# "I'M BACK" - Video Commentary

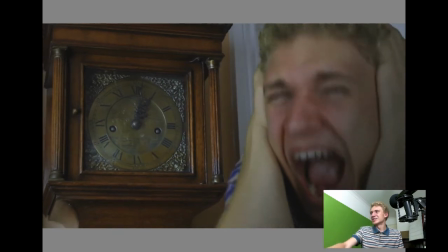24:49 Little bits of information. Right, coming soon.
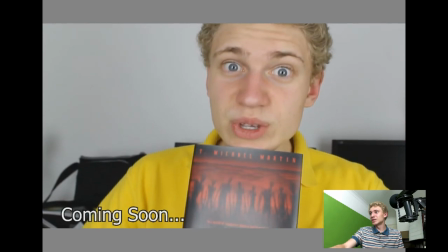24:52 This is a video which I recorded of me unboxing T. Michael Martin's latest book, an amazing book called The End Games. I should sincerely, is that the right word? I really suggest you go read it. He can use English much better than I can, and he's American, so you know that's saying something. He also has a YouTube channel, T. Michael Martin. Go check him out. He's really good.
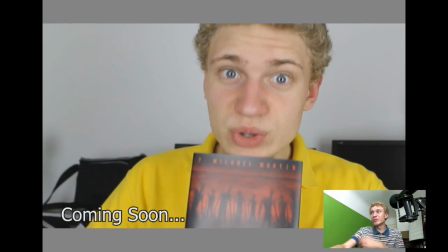25:14 Yeah, that I could talk about this for ages, but basically this video, I'm not sure if I'm going to upload it because when I filmed it,
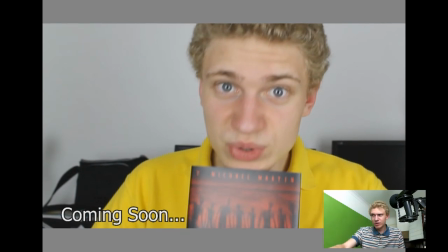25:21 the beginning of it was blurred, but I'm still going to review his book, but I'm not sure if I'm going to post the unboxing to my main channel as part of the video. I don't know yet. This was filmed when I was in front of another small green screen.
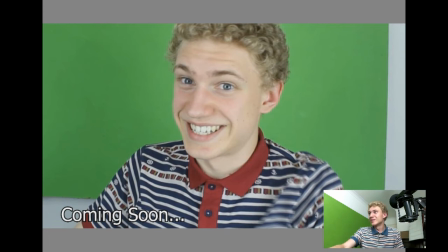25:35 Oh, it was the same small green screen as I filmed with that one. Yeah, all I can say with that. This gap, I wasn't initially sure if I was going to leave it blank.
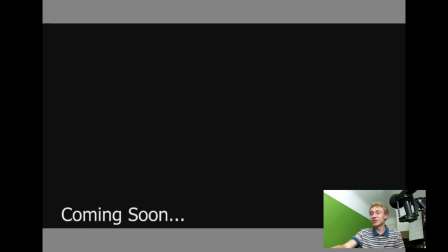25:50 Well, I didn't intend to leave it blank. I actually intended to fill that space, but I couldn't actually think of anything to fill it with. But it left on a bit of it blacked out on a very suitable part of the music.
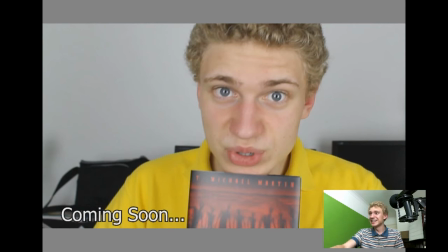26:03 So I just thought, heck, I'll just not fill it in, and it will be there for the darkness will be there for dramatic purposes.
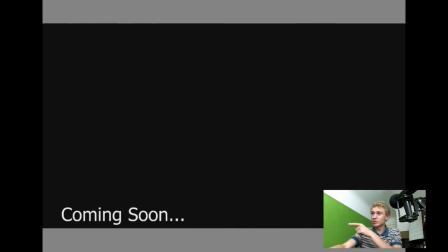26:13 This is a shot from LERP episode 2. You can see the speed drawing of that on Elliot Extra.
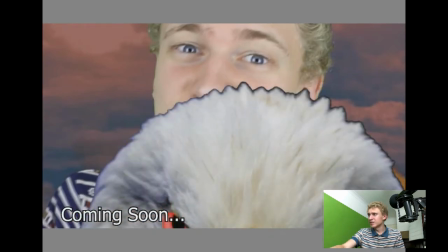26:20 There's a playlist of my behind the scenes videos for LERP. Go check that out, please.
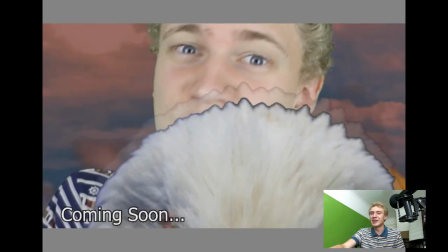26:25 This is for the Super Shark Evil Eagle tag video, which the World of the Orange created.
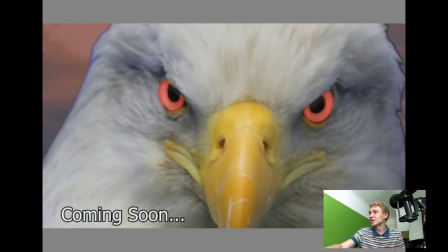26:32 A tag thing, which people do. And that, I thought that was an epic shot. So I put that in there. In fact, this shot and the eagle shot are from the same video,
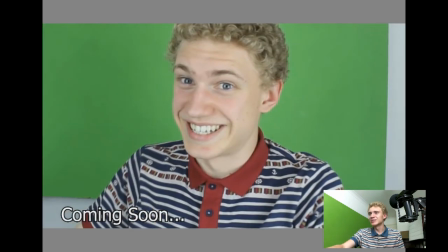26:49 but it looks different, so I put them together.
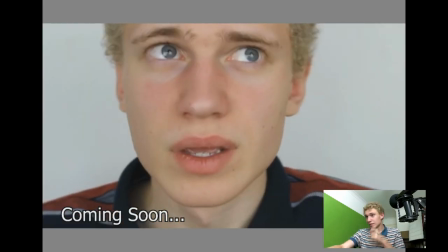26:53 This is from probably the next vlog you will see, or maybe the vlog after. It's about Doctor Who. Brilliant. I actually really like that video. It's simple but good.
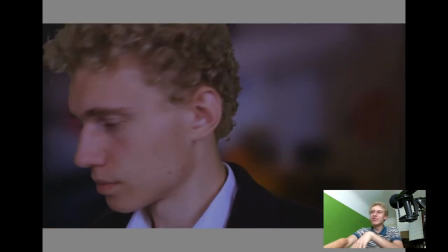27:06 This shot, right, we're away from that now. Oh, one last thing.
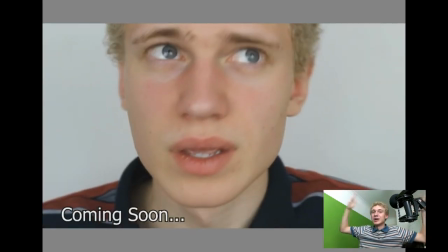27:11 How long have I been recording for? 30 minutes. This is a 30-minute long video. Worth it. Love doing this stuff. The coming soon, the text. My favourite font is Arial.
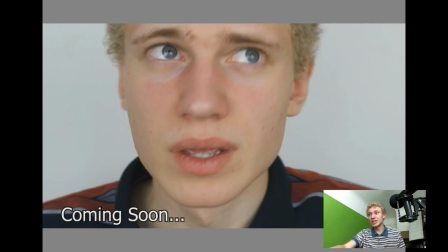27:29 But my dad considers it very common. So he convinced me to change just this font from Arial to what even is it?
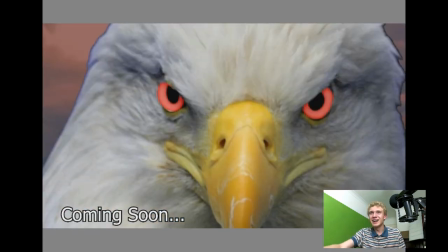27:37 I don't know.
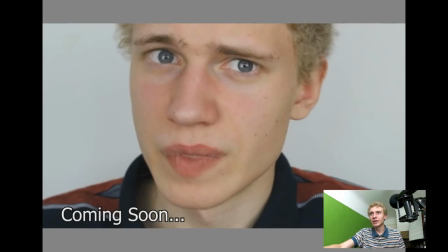27:41 Tahoma. So I did. But the end sequence where it says coming soon, I kept that as Arial because I like it.
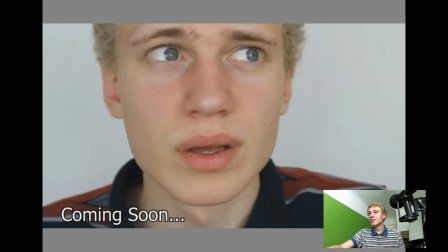27:51 This shot,
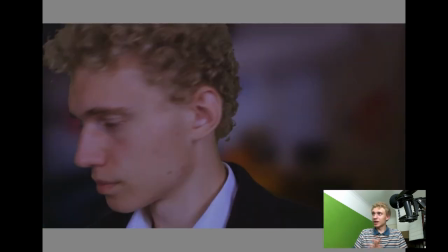27:53 I had a lot of time thinking about it, and I didn't really intend for there to be much meaning behind it initially.
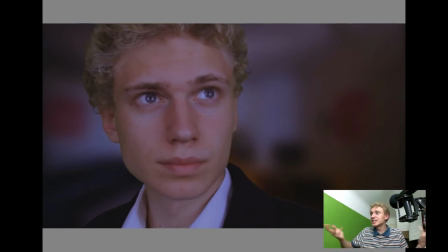28:01 Well, I wanted there to be meaning behind it, because I wanted to reintroduce the Great Intelligence character, which we saw earlier on in the video, that one.
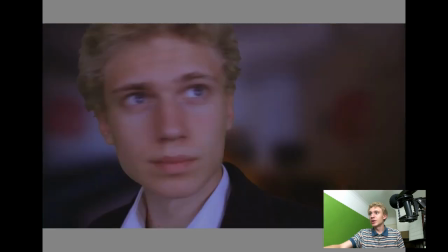28:14 But I didn't know how. So I edited this shot mainly, and then in the background, this background image, I thought this was quite clever. I put the YouTube Creator Hub reception in London.
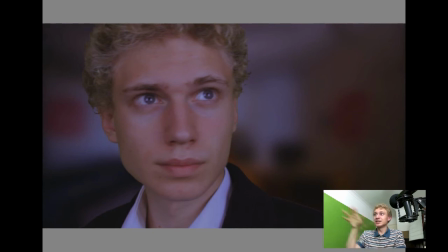28:32 So basically, the idea is that this character, you can tell this entire thought process was very organic. This character is basically the side of me which is trying to stop me from making videos.
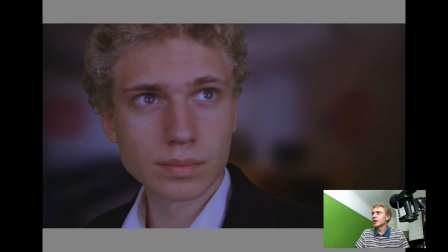28:47 The almost procrastinating kind of side of me. It's trying to scare me. Don't make videos. So he's guarding YouTube HQ, the Creator Hub.